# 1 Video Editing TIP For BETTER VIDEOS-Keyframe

In this video, we're going to show you one video editing tip to create better videos. Hello everyone, welcome to the Filmstock YouTube channel. We are Chris and Christina. We are here to help you make better videos and empower your inner video creator. So just before we get into this one, make sure to hit that subscribe button below so you don't miss any future tips and tricks videos just like this one. So when we are video editing, there is one tool that we often like to use to enhance our videos and give it a high quality look and feel. And that tool is keyframing.
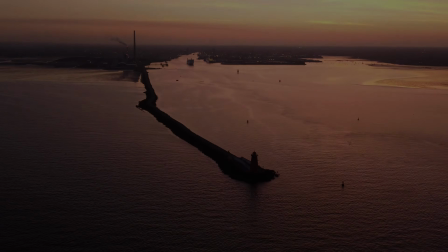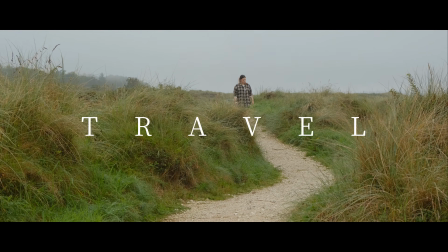0:48 Now you may not be able to tell how and where we used keyframes in these clips you're currently seeing,
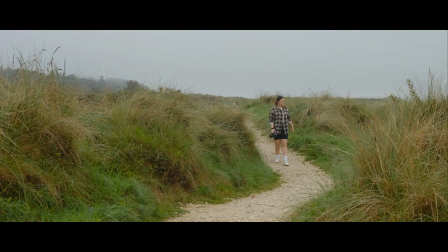0:53 but don't worry, we're going to show you exactly what we did and how we did it.
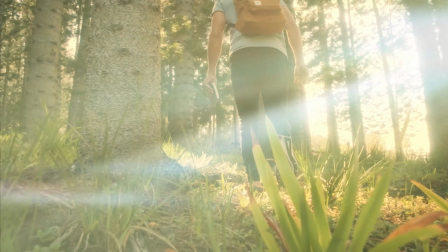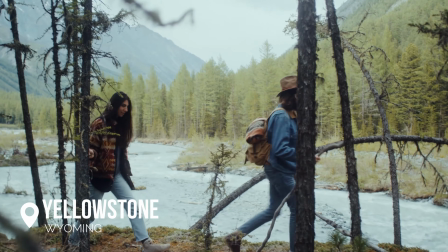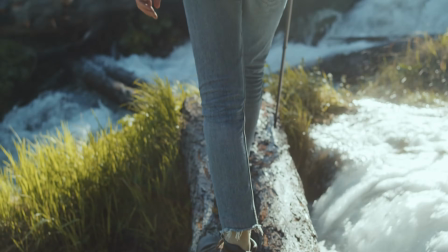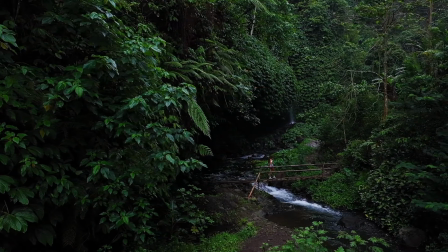So let's jump over to Filmora 12 and Chris is going to show you how to do it, and hopefully this tutorial will help you all become better video editors.
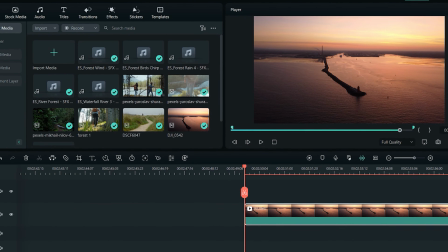1:29 So just before we get started with this one, if you want to try out Filmora 12 with all the latest updates, you can download it from the link in the description below.
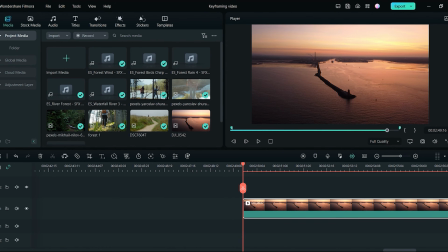1:37 So in this tutorial I want to show you just a few ways which you can use keyframing in your videos to make them more dynamic and ultimately increase the quality.
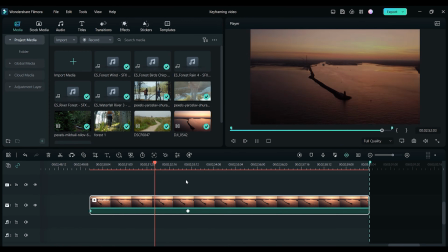1:46 So for the first example, I used keyframing to create a nice fade from black to the start of the clip.
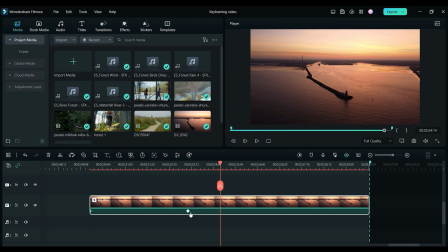1:51 This is a very common way to start a video, especially if you're going for that cinematic feeling. For this example, I decided to use a nice sunset drone shot, which we got while we were on a trip last year. Now to add keyframing, all you need to do is simply click on the clip and then click the little keyframing icon right here.
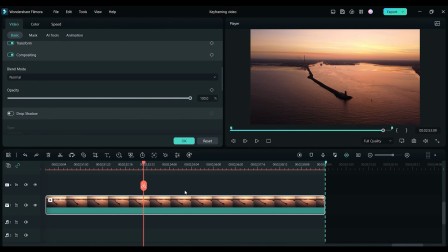2:11 For this example, I scrolled down to the opacity section and click the little keyframe icon right here, and this added my first keyframe at 100% opacity.
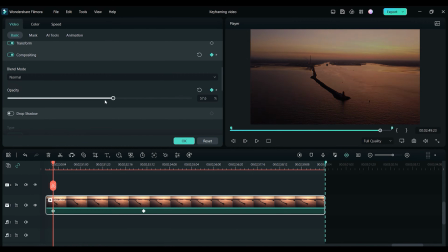2:22 I then moved my cursor to the start of the clip and then lowered the opacity to 0%,
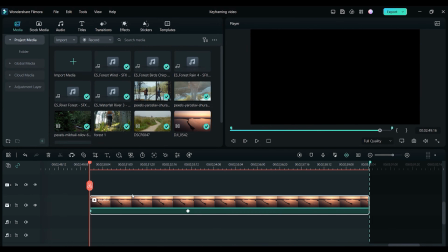2:28 and this will automatically place another keyframe on the clip. And believe it or not, it's just as easy as that.
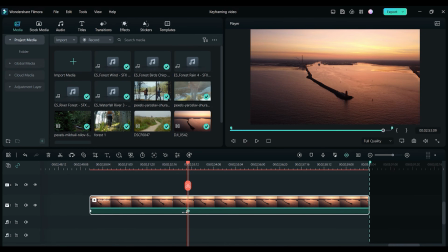2:34 You now have a nice fade from black intro to your clip, and you can obviously choose how long you want the fade to be by moving the 100% keyframe. The further you move this keyframe from the start of the clip, the longer the transition will be.
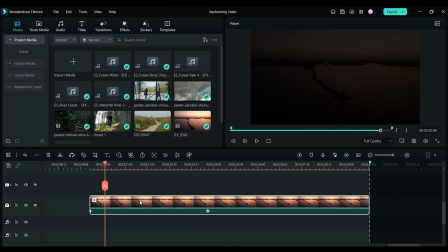2:49 I also thought this clip could do with some more movement.
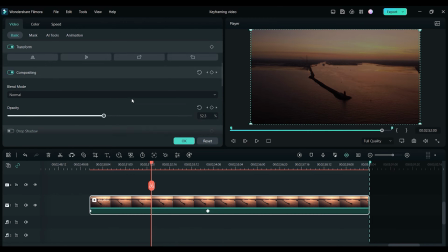2:52 Now while I was filming this drone shot, I did try and add some movement, but I do feel like it could do with some more. And this is something that we can also create using keyframing. So once again I clicked on the clip and moved the cursor to the start.
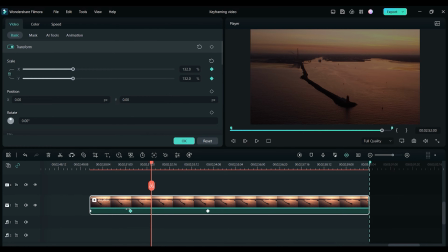3:06 Now I'm going to zoom into this clip quite a bit, and then I'm also going to adjust the Y-axis to move the clip down, just like this. Next I'm going to move my cursor towards the end of the clip and then click the little reset icon on the scale section,
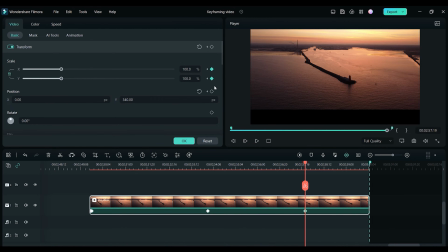3:23 which will add another keyframe, and then I also click the reset icon for the position section.
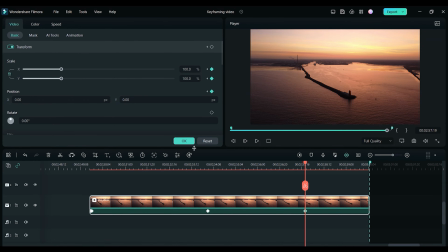3:29 Now if I play through the clip, you can see that the clip now fades in from black,
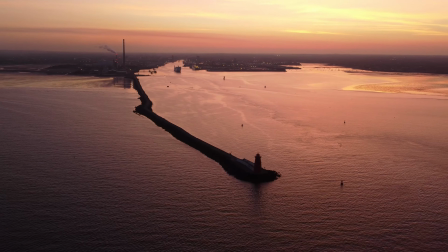3:34 but it also zooms out while panning upwards, which creates a much more dynamic looking shot.
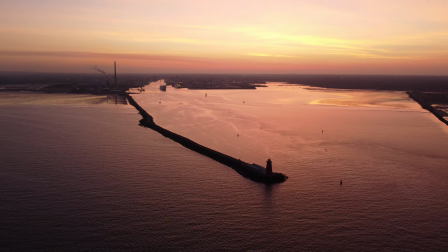3:40 So essentially I just faked some drone movement using keyframes.
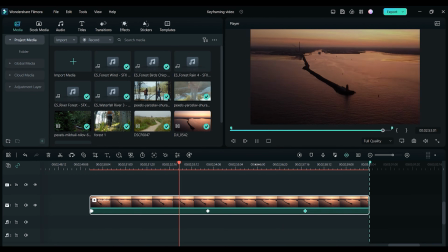3:45 And you can do this in many different ways for any clip, depending on the look you're going for.
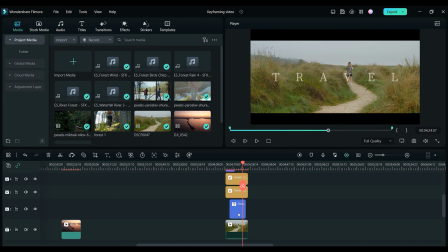3:51 So for the next example, I wanted to show you how you can also use keyframing on simple effects and titles to add more animation to your videos in your own way.
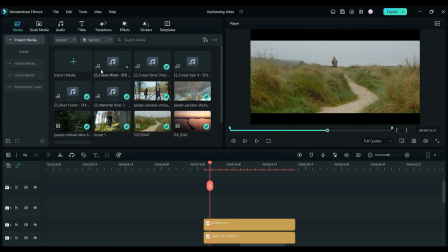4:00 For this clip I added some cinematic bars above the clip, but I also wanted to add some animation to slowly reveal the clip.